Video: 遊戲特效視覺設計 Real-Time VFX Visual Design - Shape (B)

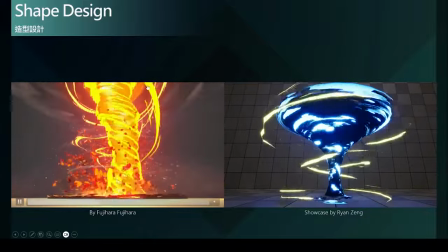那这问题出在哪呢其实以整体的外型的造型剪影
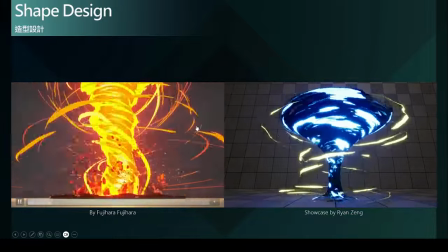都符合我们常见的龙卷风的造型剪影的设计
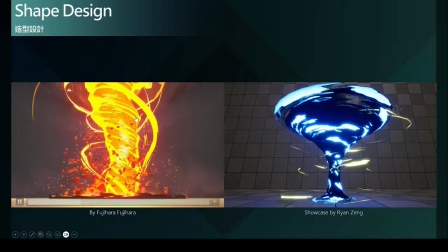那就看是属于什么样的类型那问题就出在它的造型剪影右边这组的造型剪影
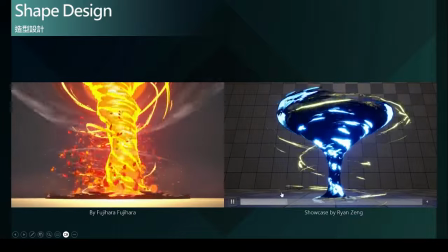其实是非常的琐碎而均匀的我们可以看到它整体的剪影
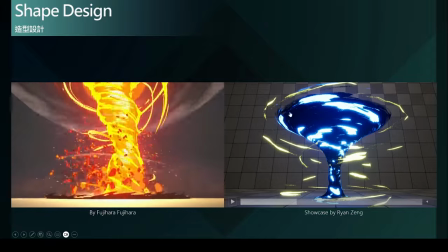是非常的琐碎并且分布在整个龙卷风的范围中看不出哪里是核心也看不出哪里是中间的中色调的区域或者是消散的区域整个是非常的平均分摊
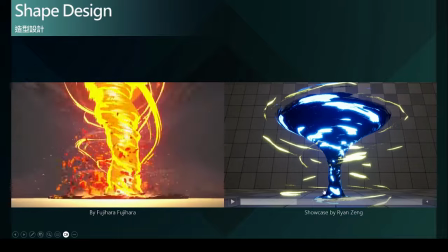然后并且是破碎的形状在这整个龙卷风的范围里然而在这一组案例中我们可以很清楚的看出整体的造型剪影非常的清晰而扎实而在它的核心的部分
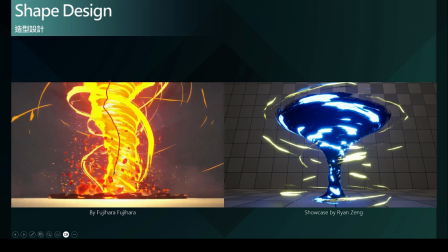亮部的部分其实我们可以隐隐约约中看到它的剪影是像这个样子那它其实正好也是顺着整个外围的剪影的大方向去做中间的剪影的设计在中间中色调我们橘色的部分
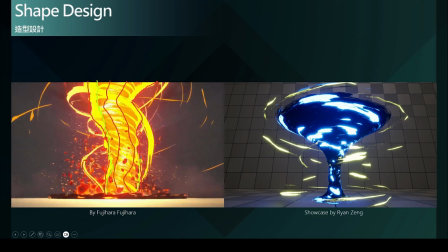它的剪影其实也是蛮接近整个外轮廓的剪影的一个形状所以利用这样子的方式就去衬托出整个龙卷风的视觉体积感
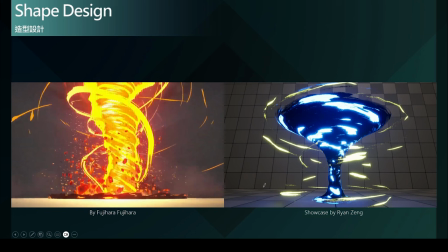那也使整个效果更加的扎实和明确
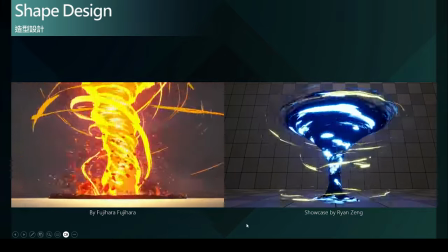所以这个案例这两个案例其实就是非常典型的
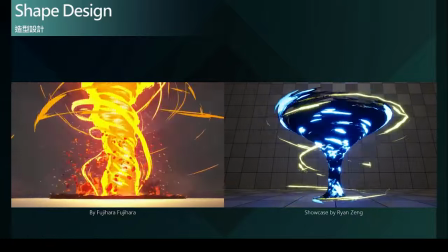我们可以看到在色彩剪影的设计上处理的好或不好所造成的影响
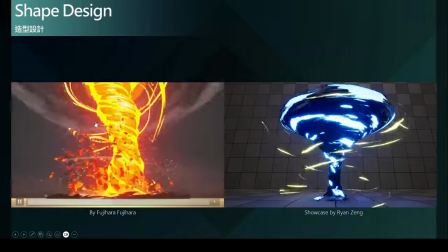以及效果所以不只是单单把整体外轮廓的剪影设计好
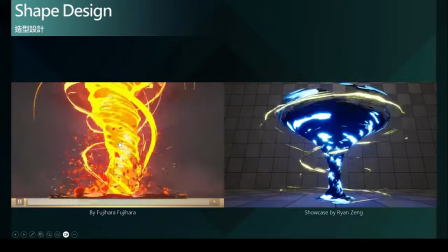我们在色彩的填充时对于色彩的剪影
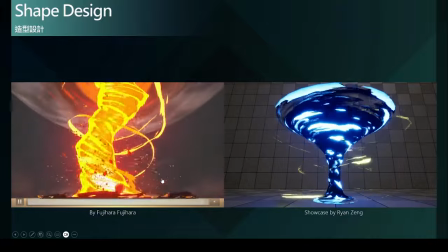其实也是造型设计的一环也应该要把它纳入思考
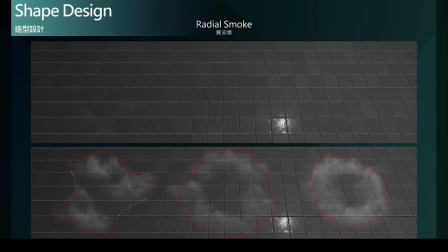接下来我还要谈一下在动态剪影的部分那这里这一组案例就是我们游戏中常见的正波焰那它就是一个环形的放射状效果那在最左边的这个案例呢我们可以看到它有时候会产生空洞的范围
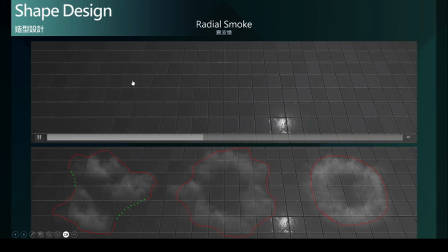而破坏了这个环状的概念圆形水平方向喷发的一个动态概念那在这里的捷影我们就可以看得出来它捷影产生了缺口仿佛形成了两块两个区块的正波炎
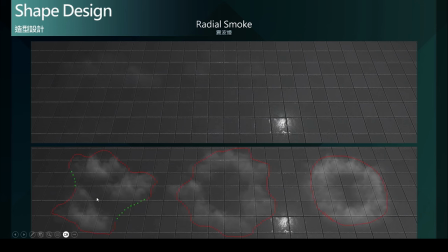而不是一个环状的区这样子的动态剪影的语言视觉语言就不是一个很好的结果然而有些人我们就会把它做一个调整增加喷发的数量或者说调整它的乱数的值
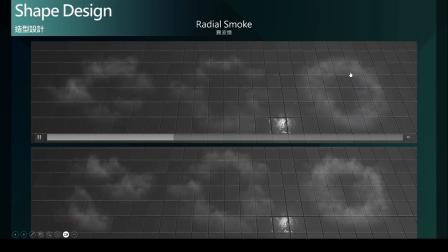再更趋近于相似得到一个趋近于圆形完美圆形的一个动态剪影的结果在这里可以看到一个很完美的圆环范围
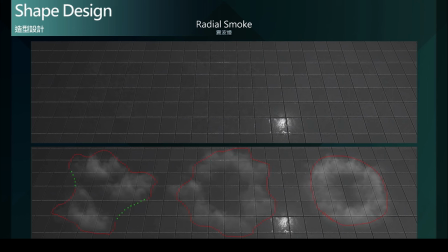然而如此完美的圓环其实在自然界中在我们真实生活体验中其实都是不存在的那这样子的视觉表现自然也就会稍微欠缺说服力当然喷发许多半透明的烟雾的贴土
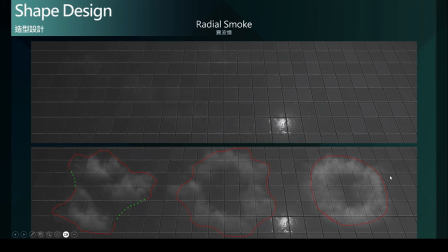也会造成过度的堆叠半透明堆叠那当然这会是另外一个效能议题的讨论
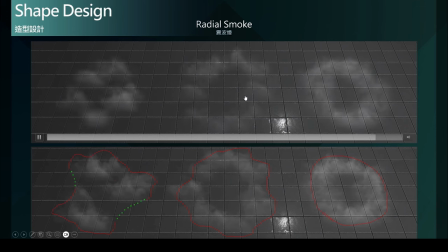那在中间这部分就做了一个取舍那我们固定发射的方向那确保它在每一个角度呢都会获得一个例子
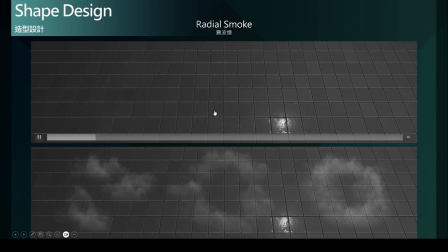一个烟雾的例子然后并且加入一些乱数所以以确保它在每一次的喷发我们都可以得到一个完整环形的或圆形范围的区域的呈现